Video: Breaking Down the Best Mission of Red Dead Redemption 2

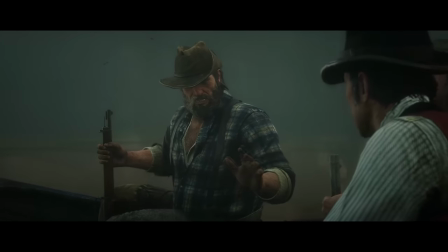8:19 To me, it's a very different feeling to what is, on paper, a relatively similar mission. This extends to the gameplay, too.
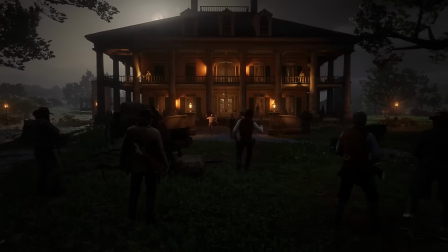8:26 Instead of storming up to the front and demanding what's ours, we sneak in through the back and ambush them.
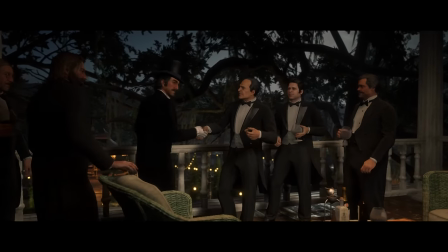8:31 Mind you, that actually does make sense considering the resources Bronte has, especially when it comes to the lore versus the Braithweights, who boasted large numbers but were mostly self-contained.
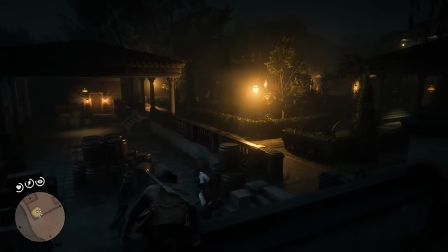8:40 But it still gives off a different vibe to the mission overall.
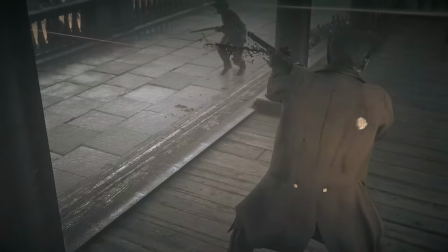8:45 I think these differences are emphasised by the fact that the majority of the gameplay is actually quite similar.
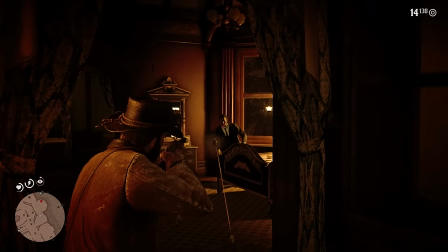8:50 Shoot these people, move up, search some rooms, shoot more people, until you find the person you're looking for.
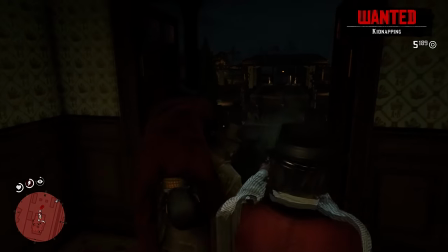8:55 And just as the approach to the mansion was different, so too is the escape, as we're forced to shoot our way out.
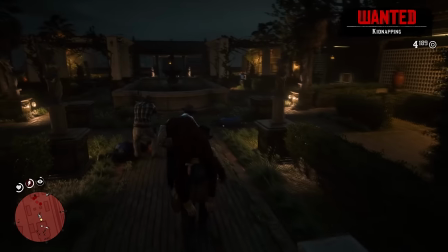9:01 And while it is admittedly a little satisfying to overpower Bronte and carry him out like this, it really does feel like we're here solely to get revenge.
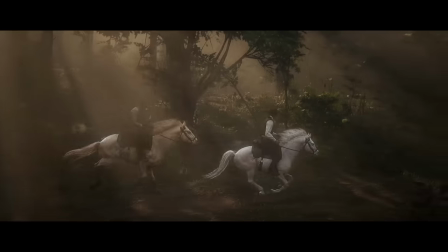9:08 Dutch likes to tell himself and others that it's about more than that, but even he admits that he's not entirely sure.
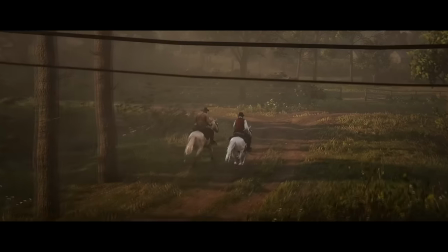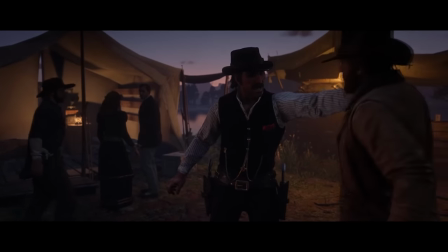9:23 At the very least, we're certainly not here to rescue a kidnapped child like last time, that's for sure.
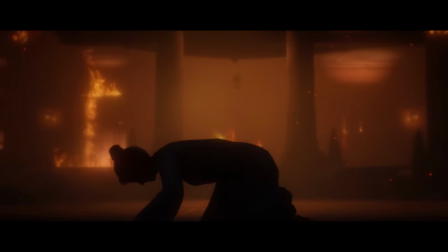9:30 Perhaps the most obvious difference between these two missions is the ending. Unlike with Catherine Braithwaite, Dutch kills Angelo Bronte by drowning him and feeding him to an alligator.
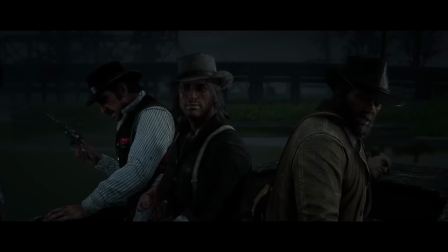9:39 Was killing him the only option? Well, he certainly would have had more power to retaliate than Catherine Braithwaite if they'd let him live.
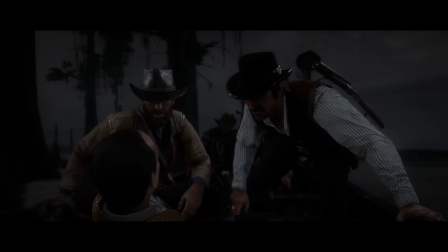9:46 But even Dutch seems like he's not sure that he's going to kill him straight away.
We gonna ransom you or what?
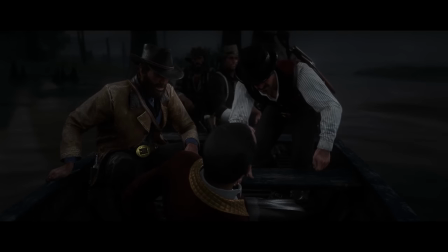9:52 Maybe he's just trying to intimidate Bronte, and the ultimate goal was to get him out of the picture anyway, but they might have had a better result if they kept him alive.
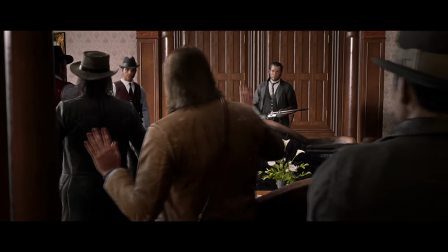9:59 Bronte knows a lot of powerful people, and I'm sure they could have extracted important information out of him.
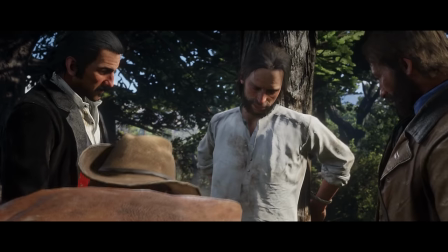10:04 They did it with someone far less important back in Chapter 1, kidnapping Kieran to get information out of him about Colmo Driscoll, so it's certainly not out of the question for them.
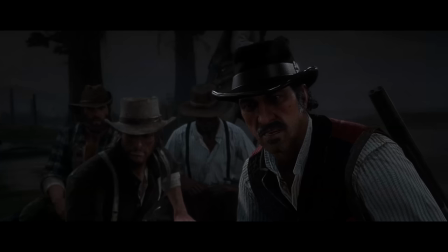10:12 But Dutch kills him instead, and in a brutal way. I think it was largely a reaction to Bronte insulting him.
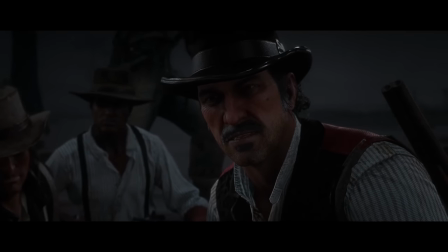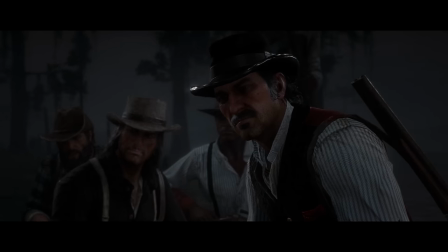10:25 Dutch knew that killing Bronte was on the table, and Bronte not taking him seriously was enough to tip him over the edge.
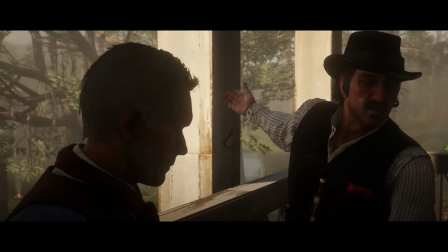10:31 And honestly, I think Bronte's death was inevitable. I mean, they could have just taken Hosea's advice and never come near in the first place, but it's a bit too late for that at this point. But to do it in such a brutal way, to the point where even other members of the gang were questioning it, really seems to demonstrate Dutch's mindset at this stage.
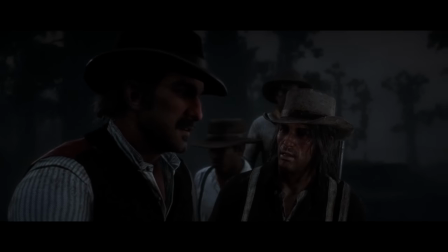10:46 Even the music makes that clear, it's hard locked to this cutscene even if you mute the music in your options.
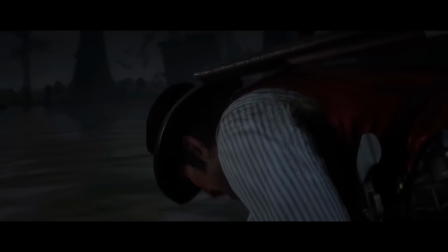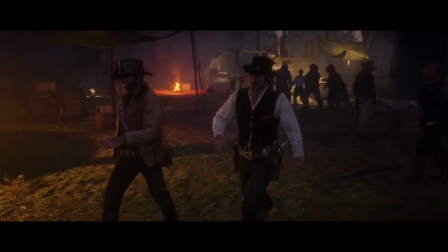10:59 I think it also demonstrates a big difference between this mission and Blood Feuds Ancient and Modern.
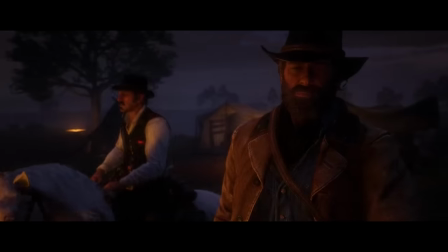11:04 In that mission, the gang was united, with the necessary goal, and they left after getting what they needed.
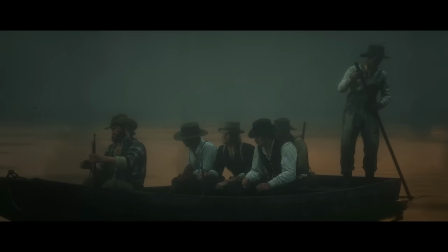11:09 In this one, the gang was less unified, with a goal that they weren't even agreed on, and they ended up killing him immediately anyway.
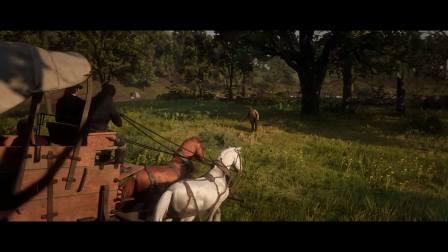11:15 I think the breakdown of the gang started a long time before this, probably before the game even starts in all honesty, but the contrast between these missions really emphasises that breakdown.
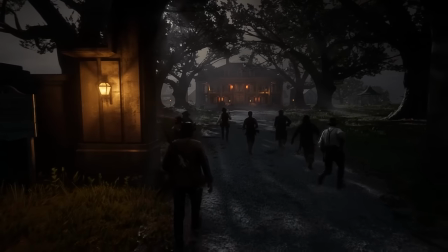11:25 Instead of seeing Dutch rallying the troops, approaching as a unified gang in style, and leaving their target with no choice but to quit,
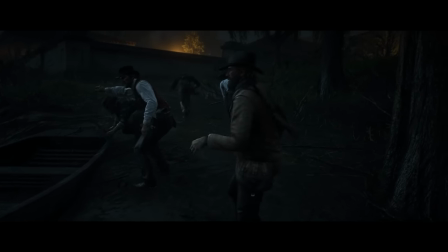11:32 we see him mocking and arguing with his troops, sneaking through the back at night, and killing their target before he could actually provide any useful information.
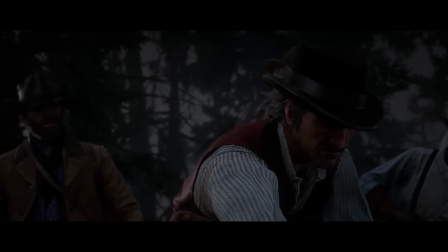11:40 We know that there have been occasions of it happening before, but it's after this point that Dutch really begins to unravel and kill indiscriminately, I think.
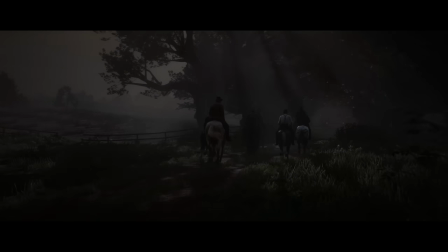11:47 And putting these missions against each other really shows where, why, and how that unraveling really began to take place.
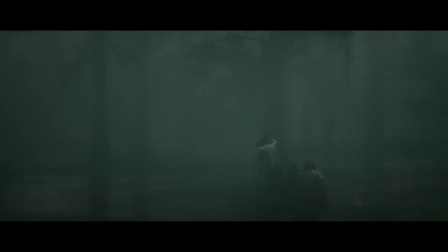11:53 Two enjoyable, well-performed, narratively important missions whose basic synopses are similar,
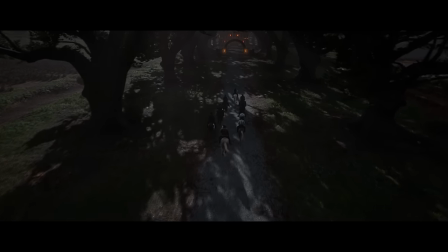11:58 but whose actions and events demonstrate the development of characters over the course of a relatively brief period.
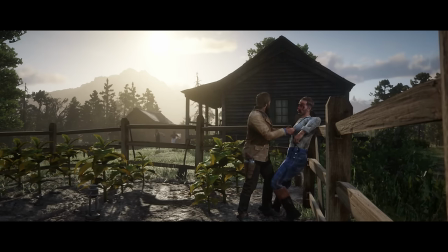12:04 There are several ways to show character development, and Red Dead Redemption 2 does it beautifully in many different ways.
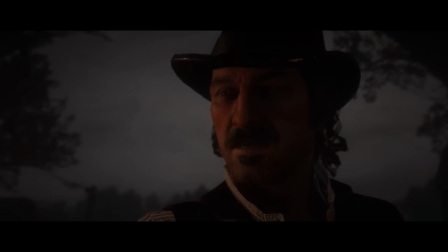12:10 But, whether intentional or not,
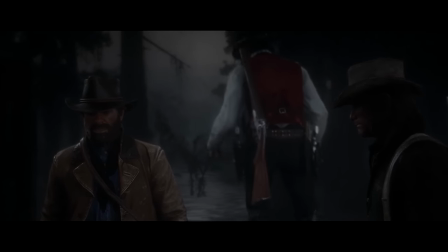12:12 having these two missions contrast with each other in the simplest of ways was a fantastic way for Rockstar to show us the man Dutch is, or the man he might soon become.